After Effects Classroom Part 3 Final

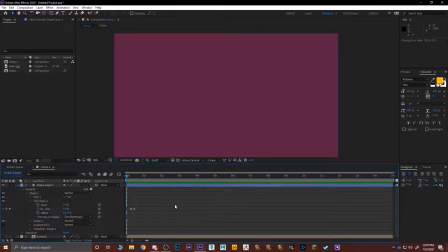4:17 That way you have the first animation, which is this. It's a little bit too fast for my taste, so I'm going to increase the distance between the keyframes a little bit better. So now I can grab this one, Control copy, Control V, move it slightly to the right.
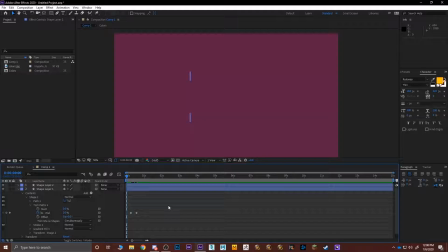4:35 Let's see the animation. Great. Next, I would like to grab the same one, Control copy, Control V, move it to the center, right here. So I get three lines. Great. So what I'm trying to basically build here is the H on in the high.
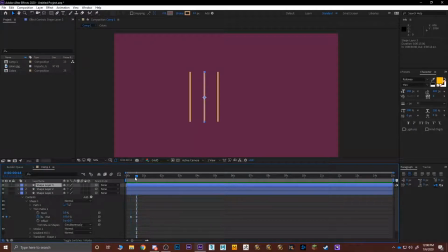4:54 So now that I have that, the middle one. When this is animating, I would like to first of all rotate it and then scale it.
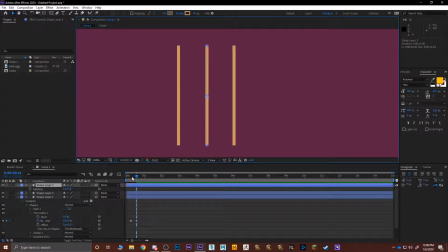5:02 So I'm going to grab my R key on my keyboard to rotate this. So as this is forming, I'm ends here. Click on the rotation. Move slightly forwards. I'm gonna bend it towards this side a bit.
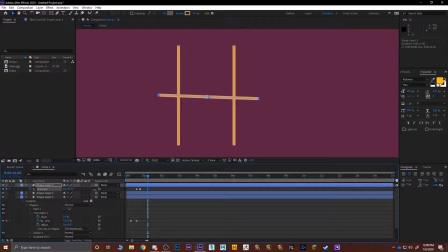5:16 Move a little bit more ahead and then rotate it to 90 degrees. There we go. And as it's rotating from here, so let's see the animation. Great. As it's animating from there, I'm gonna also scale it. So scale.
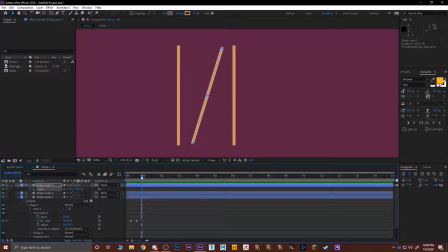5:37 Click on this little button right here. So first of all, scale. Created a keyframe. Move slightly here, and I wanted to scale down, not uniformly. I removed the link to scale it only on the x-axis, right there.
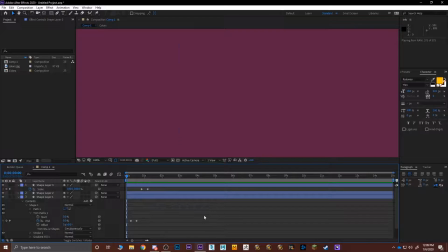5:55 Perfect. So now I have this animation. Good. And now to make everything look smoother, so what I'm going to do is select all of the keyframes, all of the layers, sorry. Press U on your keyboard. One sec, sorry. There we go.
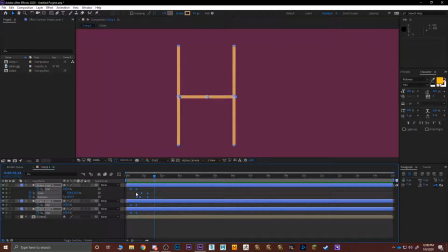6:11 Select all these keys and press F9. This is called an easy ease transition. It allows the animation to be a little bit smoother.
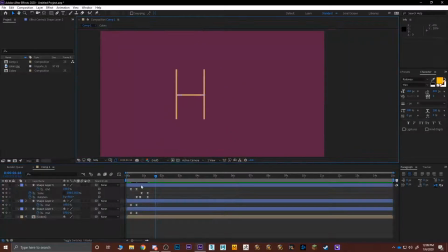So now, as the H is being completed, I would like to get a small I here and a dot. So we're going to create a new.
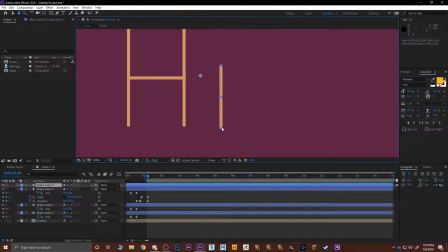6:37 There we go. Try to keep it consistent. So make sure that this line over here is straight. The other one. Going to make it a little bit thicker in the stroke, just to differentiate between the H and the I. Just like so.
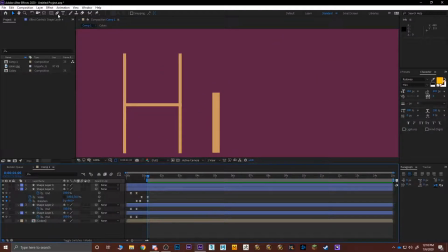6:56 I'm also going to grab a new shape, which is going to be a circle and the lips. Same colors. Drop it there. I would like it to have a fill, but no stroke. There we go.
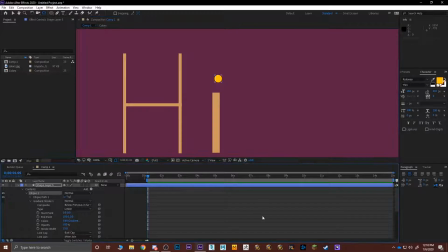7:15 And make sure my pivot point is in the right position. Just going to be right on the bottom. There we go. And I want the fill of this specific layer to be the same color as everything else, which is the eye here.
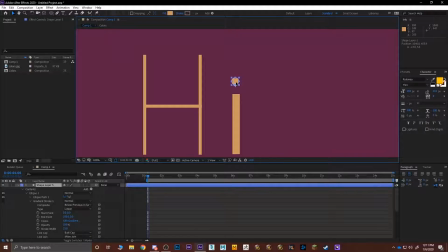7:32 Perfect. I need to scale it up just a tiny bit.
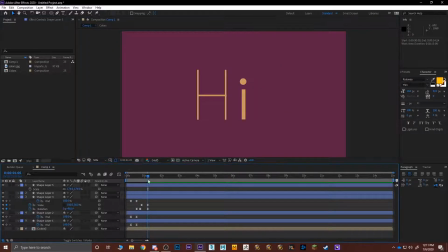7:40 There we go. Okay, so now we have our elements. So as this is forming and rotating, as soon as this hits, I would like this layer, the eye, to scale up.
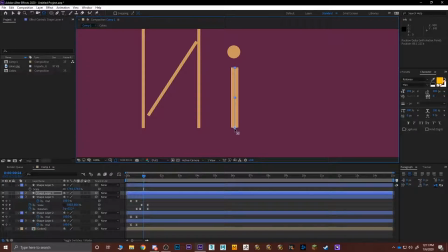7:53 So I'm going to put the pivot point all the way to the bottom. Again, this is using the Y tool on your keyboard, right here. Scale on this. Remove the link. I'm just going to go to zero.
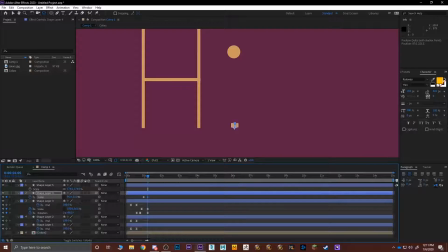8:07 Then, as this is completing, I'm going to increase the size to around here.
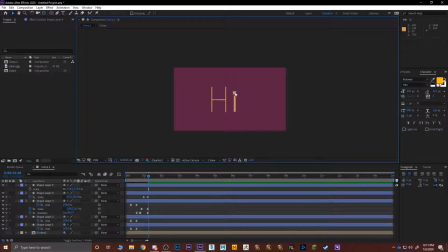8:16 Perfect. And now, this little drop, I need to make sure that it's perfectly centered on this.
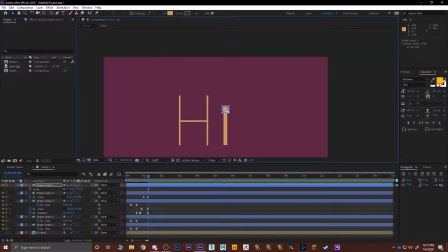8:24 There we go. I'm going to move it up.